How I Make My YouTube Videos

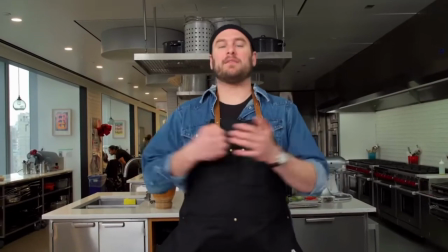Hey guys, today on It's Live, we're making a little master stock. I ain't gonna live.
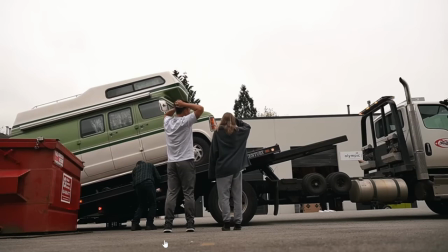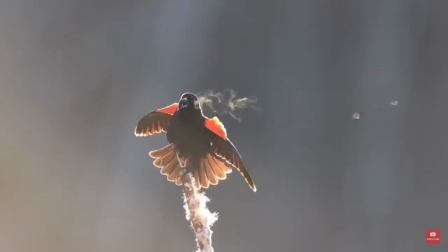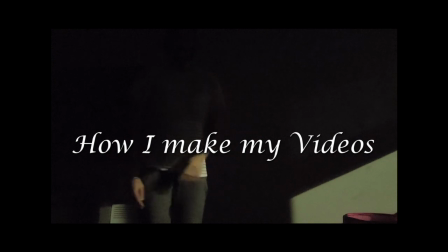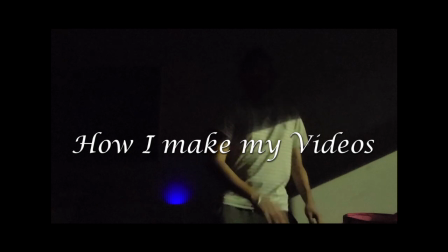The first thing I do in a video is I first try and set the scene.
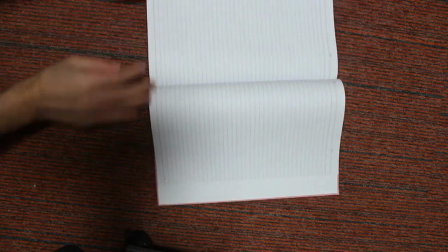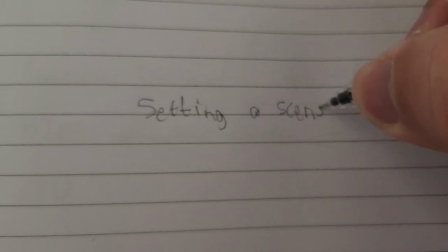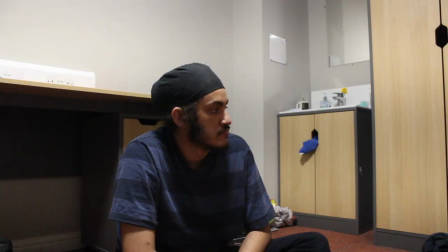Here are some camera angles which I use. First we have the angled shot to show off my room.
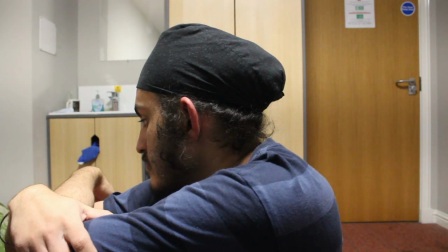Then we have the side shot to show off my face. And of course we have the iconic feet shot to show off my big feet.
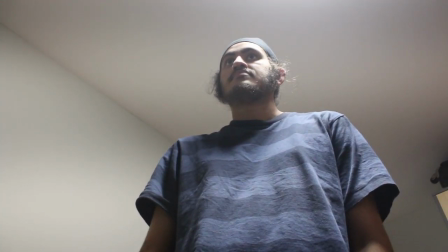And we also have my camera facing up to show off my height. And you know, why not just record something inside the cupboard?
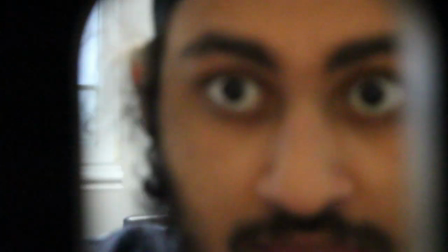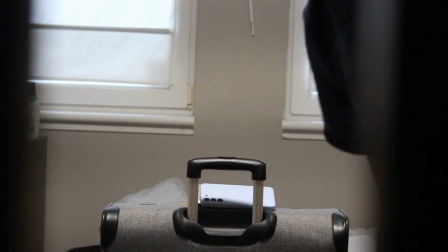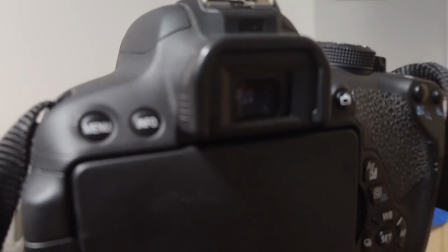The things which I always try to have in my video is I always try to make it a story. So it's not just me talking to a camera, but instead it's about me doing actual stuff. You know, I think most of my videos can be described by a couple of words.
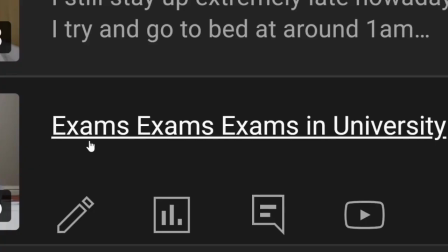Like if you go to this video could have just been done by me saying that exams in university are hard. But like I didn't just want to say that, I wanted to like show it.
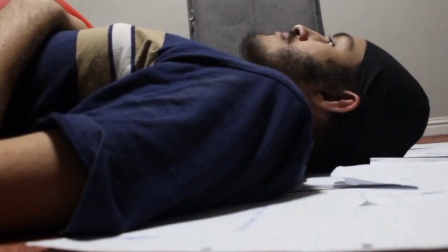So that is why I put like papers on the ground, like me lying on the ground as well, to show that like exams are hard in uni and stuff like that.
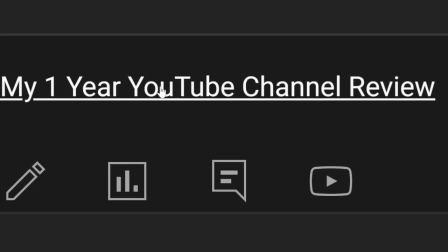And like in this video, I basically talk about how my 1 year in being YouTube was like, and it could have just been summarized by saying that before I just wanted to monetize my videos and get some profit out of YouTube, but like now I realize that it's all about doing stuff that you love essentially, and that's why I make videos. But I didn't want to just say that only, so I decided to make it some sort of story. So I made it into some sort of interview kind of format. And in that video, apps that I use on my laptop, I could have just explained to everyone all of the apps that I use, but I didn't just want to do that, so I decided to like act out those apps. So if it was Krita is basically like a drawing app. I drew something on my graphics tablet, and like I had a different vibe when I talked about Spotify and stuff like that. So I try to make videos as me actually doing physical stuff and not just talking to the camera essentially. And I also have a lot of music in my video, and I try to edit my video so it matches the beats of the music. By the way, all of the songs that I use in my videos are basically copyrighted. That means if I were to get like the 1,000 subscribers and 4,000 watch hours, I wouldn't actually be able to monetize my videos because the songs are copyrighted. But I think that's fine because I want to make good videos, and I think that requires good songs in my opinion. I also try to have some foreshadowing in my video. So if I say something in like the beginning or the middle of the video, I try to continue what I say at the end of the video as well. And it should somehow fit the whole story together in a way.
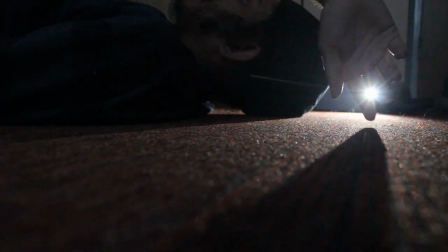Making videos can be tough sometimes.
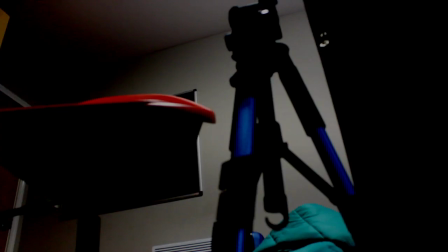Things can feel daunting.
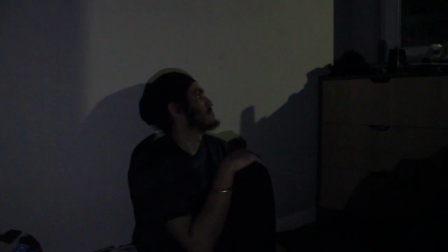Editing will take a long time.
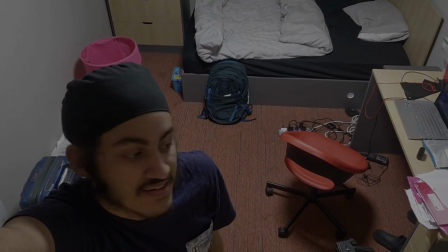All of the videos that I make are literally just in a small room.
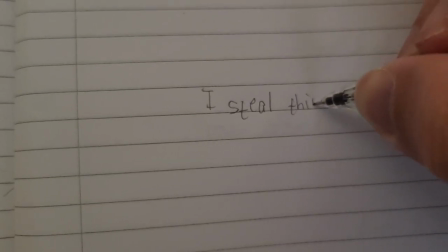And I also steal a lot of ideas.
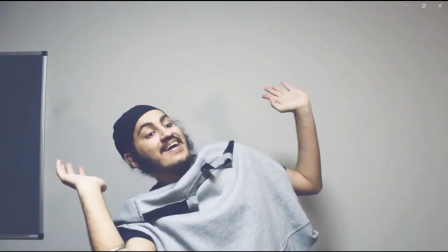In this video, all of these clips was actually inspired by one of Natalie Lynn's video.